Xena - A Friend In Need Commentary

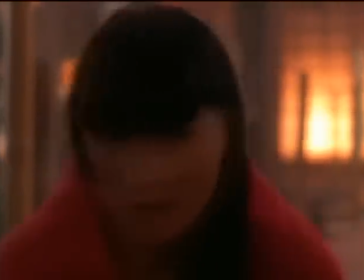everybody i did themselves with the hair and makeup the costumes didn't they in the set design Mm-hmm. Yep. Really well done. God, that looks so good, doesn't it? This is another studio set. Just that massive forest, you know? Mm-hmm. I don't know where it was, 9-1-1 or something. 9-1-1, you're right. The end of an era.
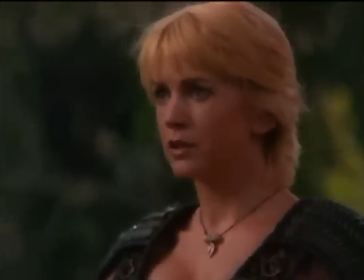This was a horror producer failing to make it as a horror director. This scene never got a scare. so um you have to be up close for that you do and the audience had no reason to fear that she was going to run into the bad girl and who would cause trouble for
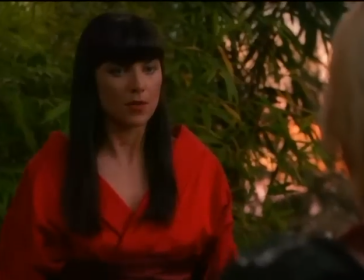anyways could it have been darker did it need to be darker would that have helped to have a sense of the unknown and why is xena surprised to see it that was a bad choice because that was what's she doing here because she's in the land of the deed but you saw xena running past. I know, that was.
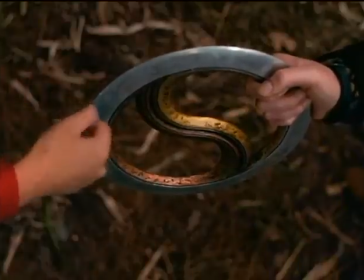I remember this being a big conversation, whether or not she could take it, whether or not she tries to take it and drops it, or, you know, or.
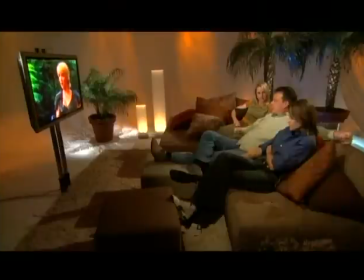Right on the day. Remember that? She was going to, it was just going to drop through her hand, right. So, I mean, all that you were trying to work out. I did. We never really. Yeah. See, Zenith really doesn't know at this point that she's can't come back can't come back so this is this is like any other adventure right
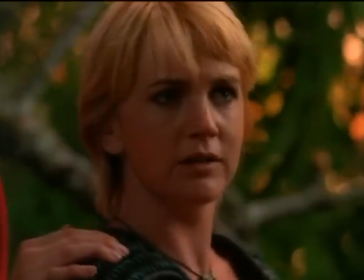she does he's working with me i feel like i would do so much differently now me too i know i know
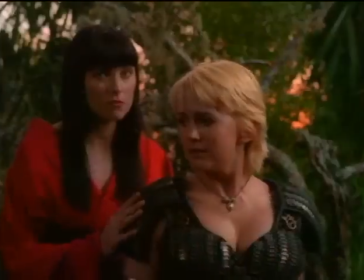absolutely but you know this episode from a script point of view got hurt because we screwed around with that musical and threw it out so you didn't have time for this one yeah yep at eight
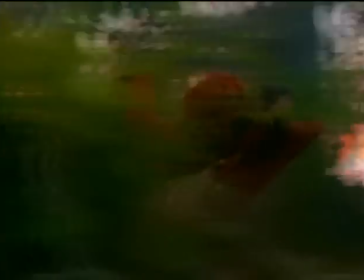and the audience never understood the story point that that jingle if it hits the ground would call
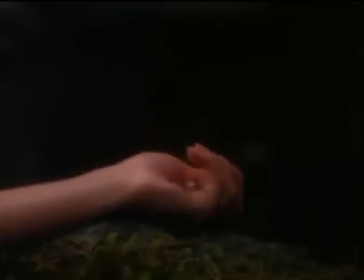yadoshi and xena was trying to stop it from cling-a-ling-a-linging on the ground but um anyways we got a good jump out of it this was a scene that i didn't direct that mr mark beasley directed and i thought he did a great job in it
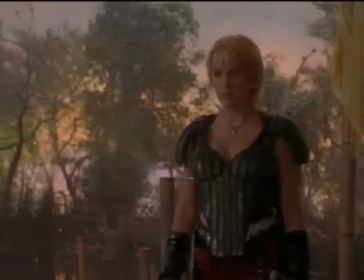he uh this is my soul mate she's a poet like you akami it was funny because um i remember working with mark on this but it's like we had already started on this huge project you know do you know what i mean like he was coming for a couple days but the ball had already started rolling right with because it was eight weeks long six weeks shooting yeah no 18 days 18 days i hate to This is a belt leg. God, yeah.
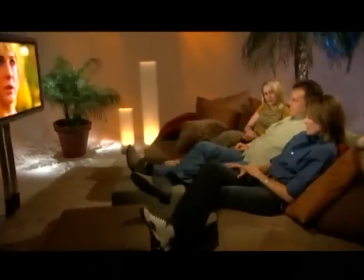It's like, you know, emotionally you were so invested in the episode for a while, you know, that it was just so easy to go to work and pick it right back up.
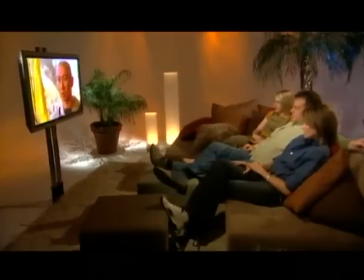I will say the incantations necessary to give the sacred katana power against malicious spirits.
I say that because I remember Mark trying to kind of give me some backstory.
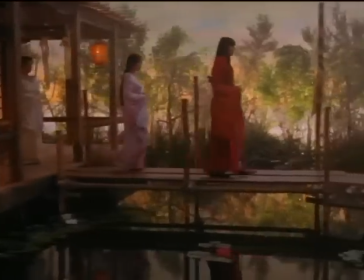Right. I'm all right. Mark, I'm there. I'm there. I had so much fun this evening. I know it was cold and wet, but... I felt guilty. He's sure I know he would come home and be moan the fact he had to get you out there again It was it
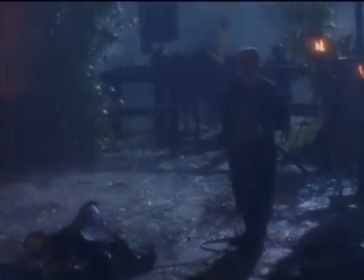was you know what after the best nothing nothing could get as miserable as the best and
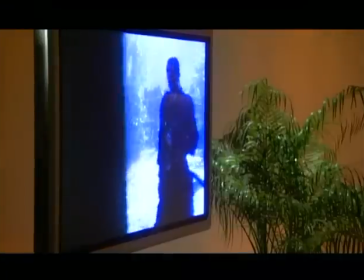At least I was wearing some clothes, you know I was like I was grateful I have a couple layers on
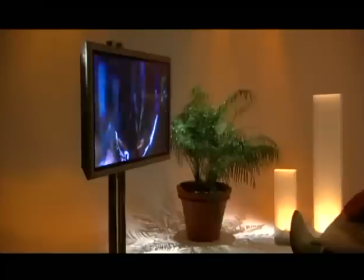And I loved working in the rain in this scene, you know because it just again it just takes away all the the
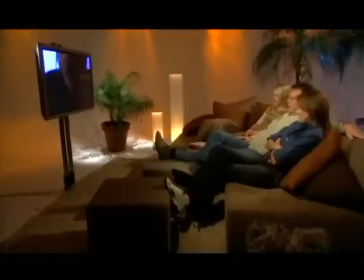took away every sort of anything I was thinking about just takes you right to that moment. Yeah. I remember adding this later. The wanting to vomit. Yeah, right.